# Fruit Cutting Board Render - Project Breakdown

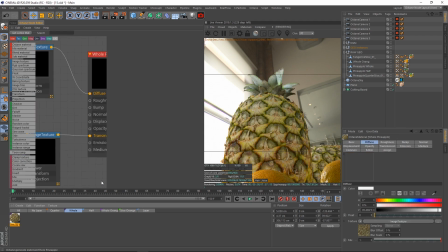And this looks super, super good if we go back to our whole pineapple. Back over to here again, all that life is simply coming through our transmission value here.
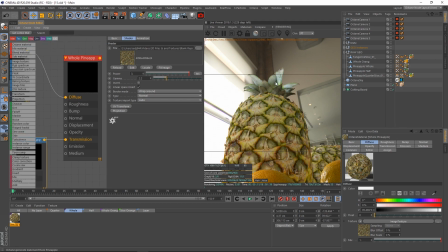The subsurface scattering rebounce of light that is entering into it. And man, oh man.
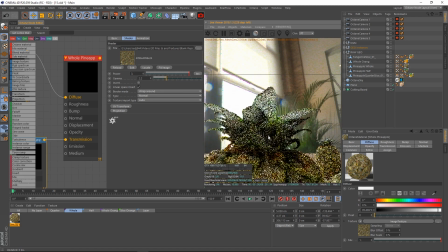Even areas that aren't the leaves, because the leaves benefit the most from it. Look how much the light just kind of shines right through this.
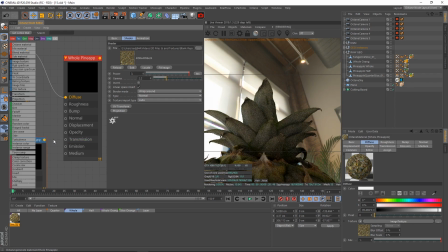It looks so good. I just really love how that looks. Disable that. Dead, lifeless plastic, right? Not what we want. Transmission to it, boom. Edible, realistic, that looks like real fruit, that looks good.
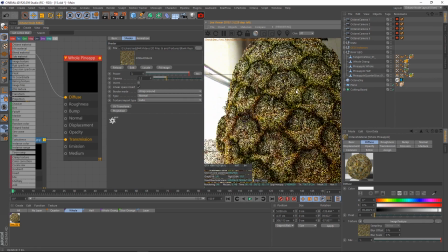Now, even for the body of the pineapple, something that's so dense you wouldn't naturally assume subsurface scattering would be affecting, it still does.
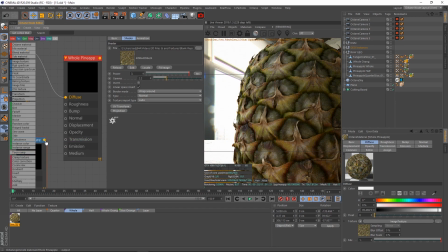If I unplug this, dead, lifeless, again, plastic. But if I add some subsurface scattering, boom, the light is actually able to bounce through it.
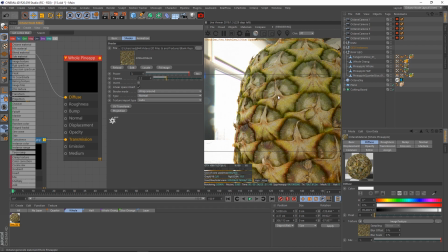And in real life, this still would have some subsurface scattering involved. Light would be able to get in here and bounce through the plant. It wouldn't be some solid piece of cement that light can't bounce through, right? This is a organic piece of food that's very porous, lots of holes in it, and light would be able to bounce around and get through that.
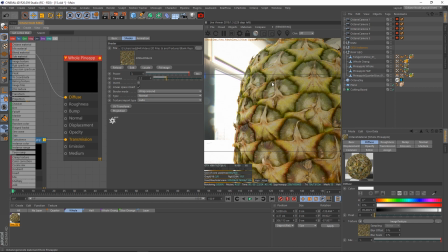So again, transmission, cannot stress this enough. So any types of subsurface scattering, absorption, refraction, and bouncing of light is all key in creating realistic looking foods, especially in fruits.
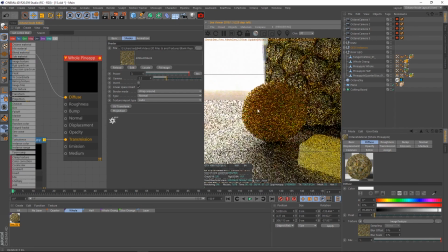And this does not change at all either with our orange. So our orange is set up almost to the T exactly like the pineapple.
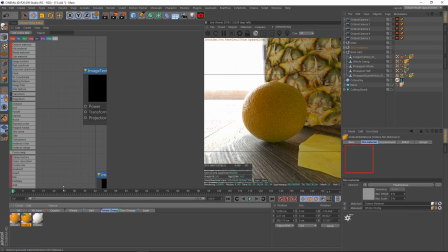If I go over to our whole orange here, I can go to our mix, and our orange is actually slightly different. I'm going to correct myself on that. It is not just to the T like my pineapple. Why is this? This is actually because an orange is a little bit different.
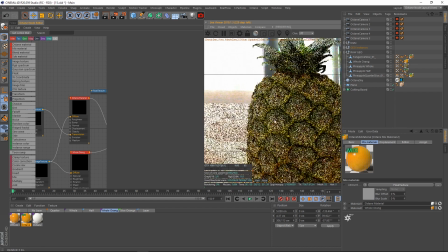A pineapple is pretty rough looking, right?
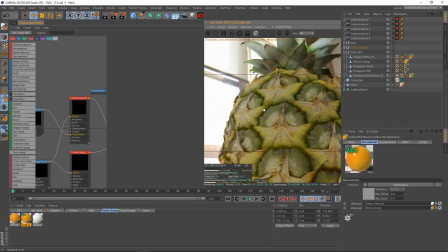A pineapple is not very reflective, so I definitely don't need any like subsurface scattering, I don't need a specular material on it, right?
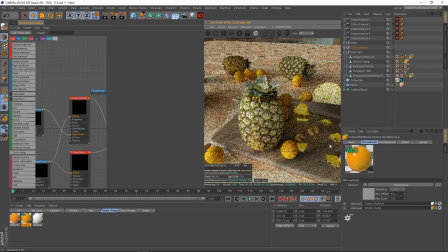Not like the slices. The slices had to have a specular material because they were, again, they had liquid on them.
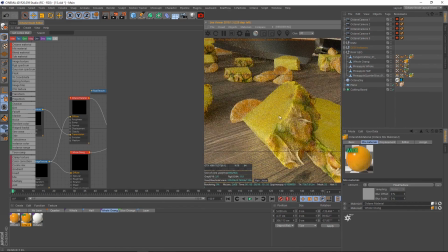So we needed that nice kind of liquidy look for the reflection and stuff of the pineapple.
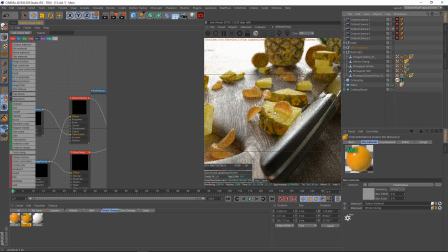If I go over to shot 3, it'll show it off again. Again, this is very kind of like it's wet. There's liquid. We just cut this slice open. So again, that would show up there. And that gives like that detail. We can see the bump map and the displacement showing up really good for this wood grain here.
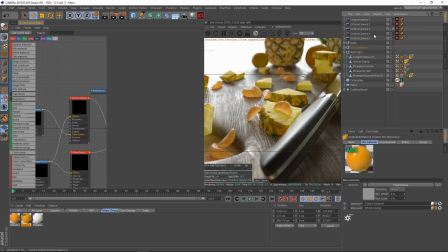And you can see that that really gives some life to our pineapple slice here. But again, for the full pineapple slice, that's not a question anymore.
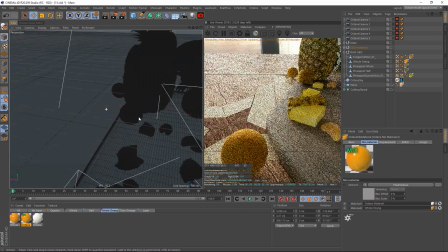We don't need that because there wouldn't be any liquid. This would be a very diffuse rough.
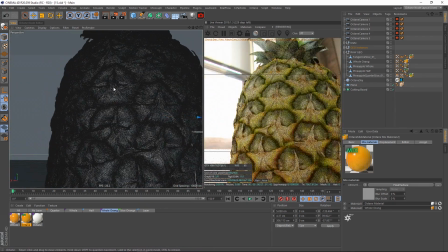There is no specular material involved here.
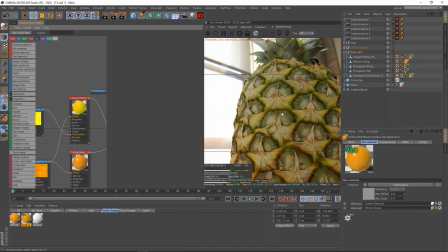The only subsurface scattering you get is the light that's kind of reflecting through this more dense, kind of porous type of woody material.
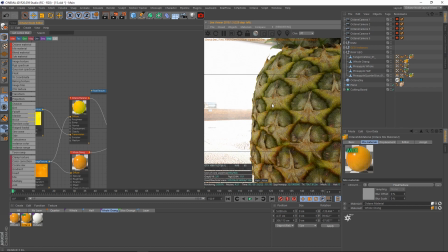So there still is some absorption, right? More like the absorption you'd get, or not absorption, more like the subsurface scattering you'd get on bread. Because bread is going to have some transmission involved, some subsurface scattering, but it would be more of a diffuse subsurface scattering, not necessarily a reflective, liquid-based absorption, not like something you'd get on a specular material.
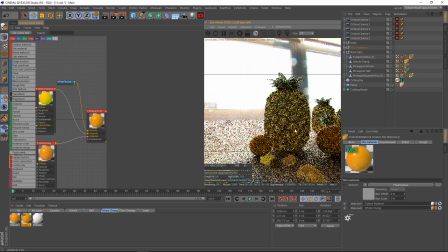Now, for our oranges, on the other hand, an orange is going to have something that's going to be a little bit, whoops, see if I can control my camera a little bit more here.
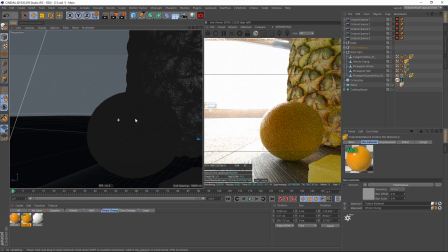An orange is going to be, let me tell you, it's very dense, like my goodness.
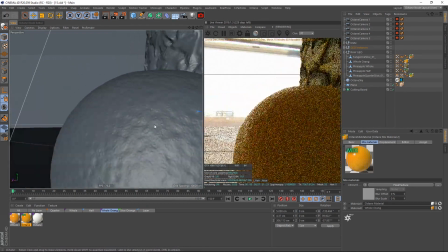Extremely dense. We're going to do N+A to kind of zoom that out. The orange slice, which is gorgeous looking, by the way, is going to have a little bit of reflection.
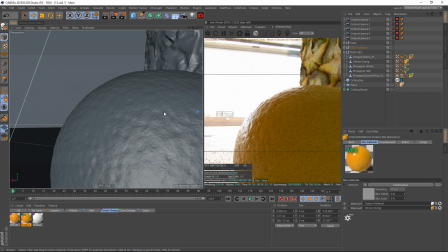All oranges have a much more reflective exterior to them. They have like this kind of, I must want to say it's like a waxy coating sometimes, maybe. I don't really know what it is. But the outside of the orange has some like protective coating. Now, it is more of a diffuse base under that, but there's always like this reflective kind of layer on top.
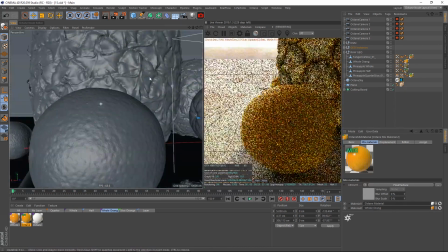So the orange appears almost glossy, and that is exactly what I did. I have a glossy layer for my orange underneath my mixed material node.
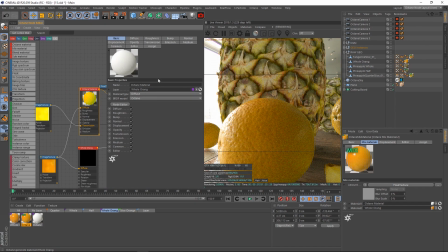So we can see we have a mixed material node with, over here on the top, this is our diffuse material, followed by a glossy material.
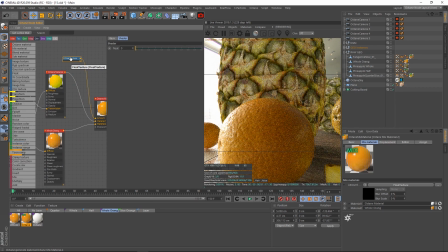And this is just simply mixed together. So if I pull this with a float node, pull this to 0, this is just our pure glossy. It's way too much. No orange is that shiny. But if I set this to 1, then it looks dead.
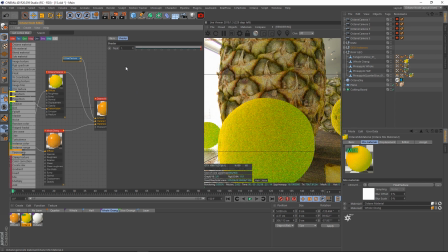Now, there's a reason I have a diffuse material on here, though.
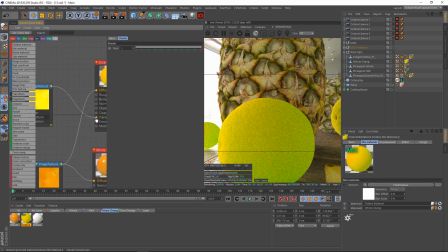The reason I did that is because I have transmission plugged in. If I unplug our transmission, our orange looks fake.
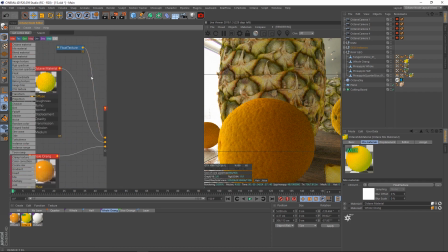Our orange does not look realistic. It looks dead. And if I go ahead and pull back, I forget what value I had. What was it, like 0.3 or something? Yeah, if I pull our float shader back, then this is allowing some of those reflections to come through.
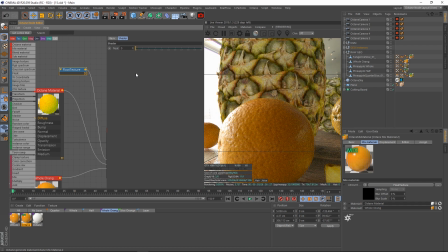And if I pull it back to 0, now we're getting our reflections. The problem is this is not bringing enough life to this orange. It needs to be more than just reflective. It needs to have some type of transmission. It needs to have light to bounce through it and absorb through it, just like with the pineapple in the background.
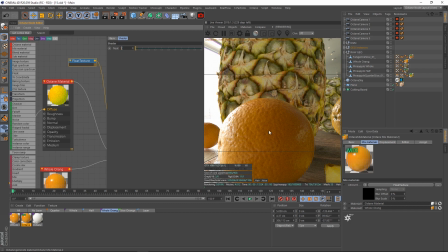We need that subsurface scattering. We need transmission. We need light to be able to bounce through it, at least a little bit, to make it look believable. Because this isn't a solid block, right? This isn't a piece of cement. This is an orange slice.
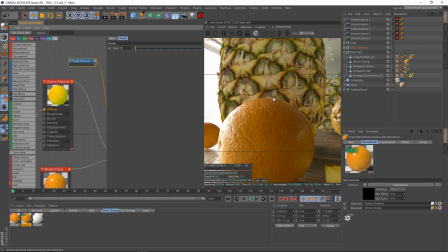There's small little porous holes all the way through it that allow light to bounce through it. So we have to understand what we're trying to texture to when we're setting this up, because we definitely want this to look editable. Because if it looks too dense without that subsurface scattering, that's what makes it look not editable.
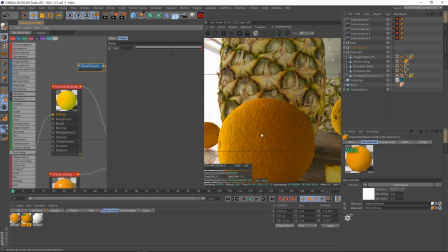We see something like that, and we're like, wow, that looks really rough and dense and not like something I'd want to bite onto, because I think it would probably break my teeth. So that's why we want the light to come through it, because subsurface scattering naturally in our mind implies that it must be something that's softer or more porous and might be something that's editable.
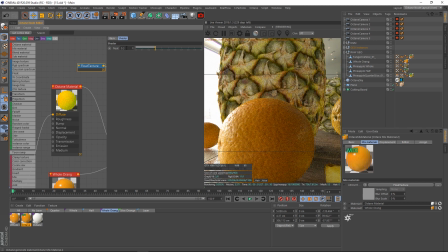So we'll drop this to 0.3. And we'll add a little bit more reflections back, maybe 0.5, something there. I forget what the default was, but that'll work. And then let's go ahead and add our subsurface scattering back into transmission.
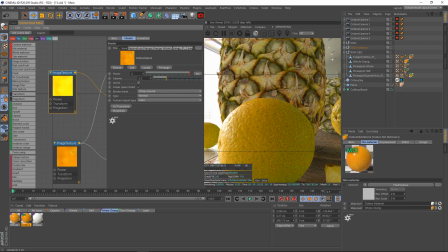My subsurface scattering is simply a copy of the default blank repository orange color map, the just default diffuse map. I copied it and then upped the power to 3. Now my default for the image texture for the diffuse, for both the diffuse and the glossy material,
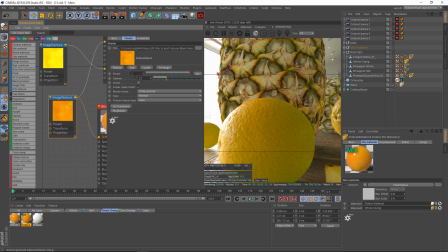default albedo map is just nothing special. I have that running in diffuse for both of them. But for this one, I copied it, upped my power to 3, and then plugged it in. Now this is far too strong.
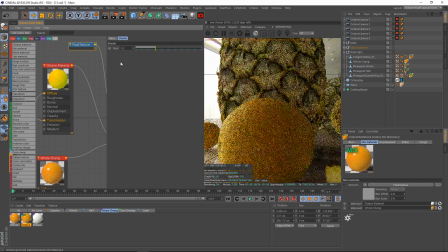We have far too much light shining through, so I'm going to pull this back to something like 0.3. And at 0.3, I think 0.3 is what I use.
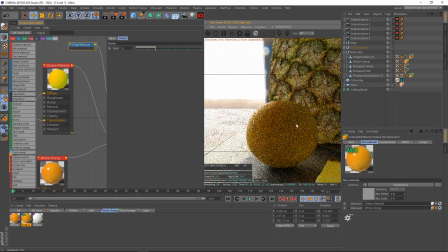And we are getting a little bit of green here. That's just a side effect of the color from this coming through.
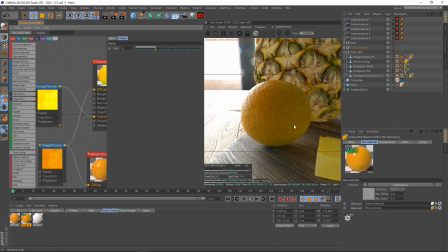It's like punching through so hard that the colors are kind of mixing. It's coming off a little bit green. This, of course, will clean up as the render goes on.
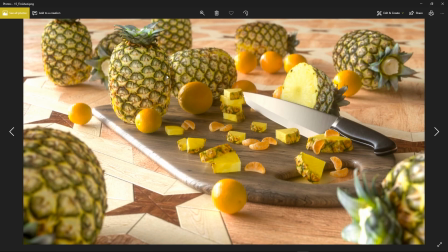You can see it's no longer green here. We're getting a little bit of green in the reflections and stuff, but that just makes it blend into the scene because it's getting some reflections from the other objects.
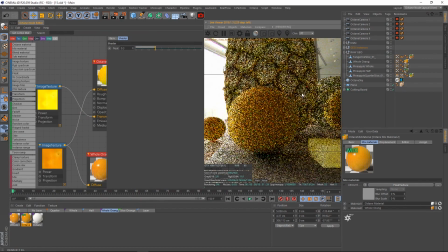That's also what the green is coming from. It's getting the green reflection from the pineapple in the background and other elements like that.
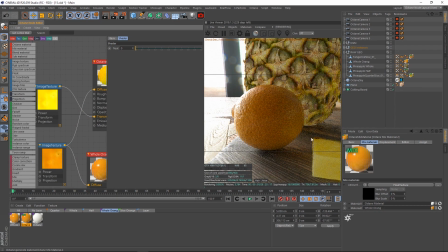Now, if we wanted, we could pull this even back further. Like if I drop this to 0, look here how much more dead and lifeless this looks. It looks pretty good because it has the reflections, but it's just not quite there. We're going to go ahead and grab a render region real quick.
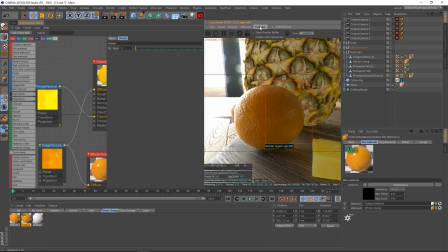Let's compare this here. We have that. We'll just do compare, store render buffer, and now let's just drop this or bring this up to 0.3. And I'm thinking with a value of 0.3, it's going to take a little bit, but this is going to add,
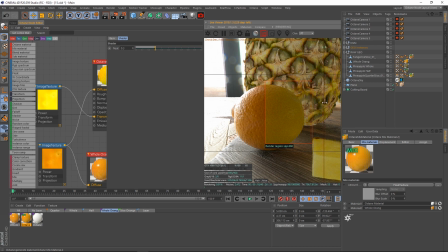0.3 might be too much, but once it starts churning through, you can see the fill on the shadow of this is night and day. Like, look how much more we're going from that to that. And as this fills through and gets more reflections, more life, it's going to look better and better. Now, Ken, a little bit goes a long way. This might be too much. We might want to drop this to 0.2.
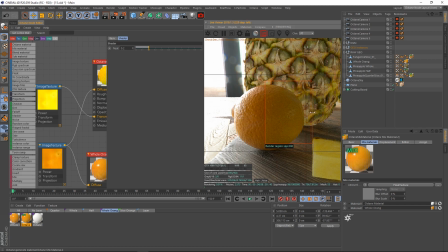0.2 is pretty nice. I don't know what value I use, but I think 0.2 is what I'd go with in this particular scene.
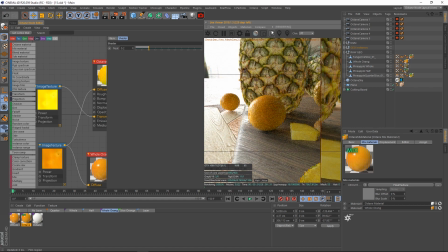Just adds a little bit of fill, a little bit of life to it. Let's disable our comparison. Grab our render region. Take a look at a really tiny area here. Let that really render quickly. And you can see that adds a lot of life to it, comparing that as opposed to none at all.
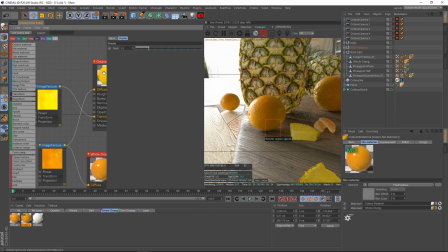Look how much darker that is. Much less life. So again, subsurface scattering, let that light shine through, let that light bounce around. Really does help a lot and bring some life to it.
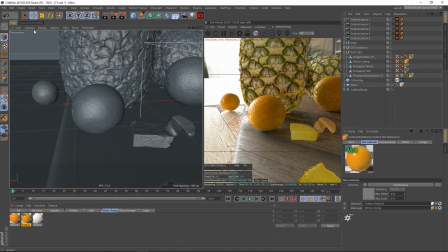Alrighty, now that we understand that, let's just go ahead and finish everything up by hopping over here and talking about how I textured this knife,
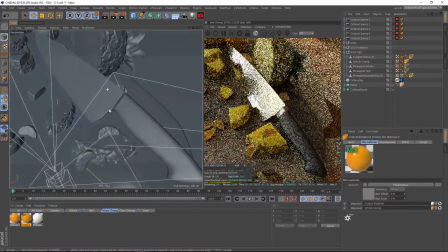and then we're going to wrap everything up.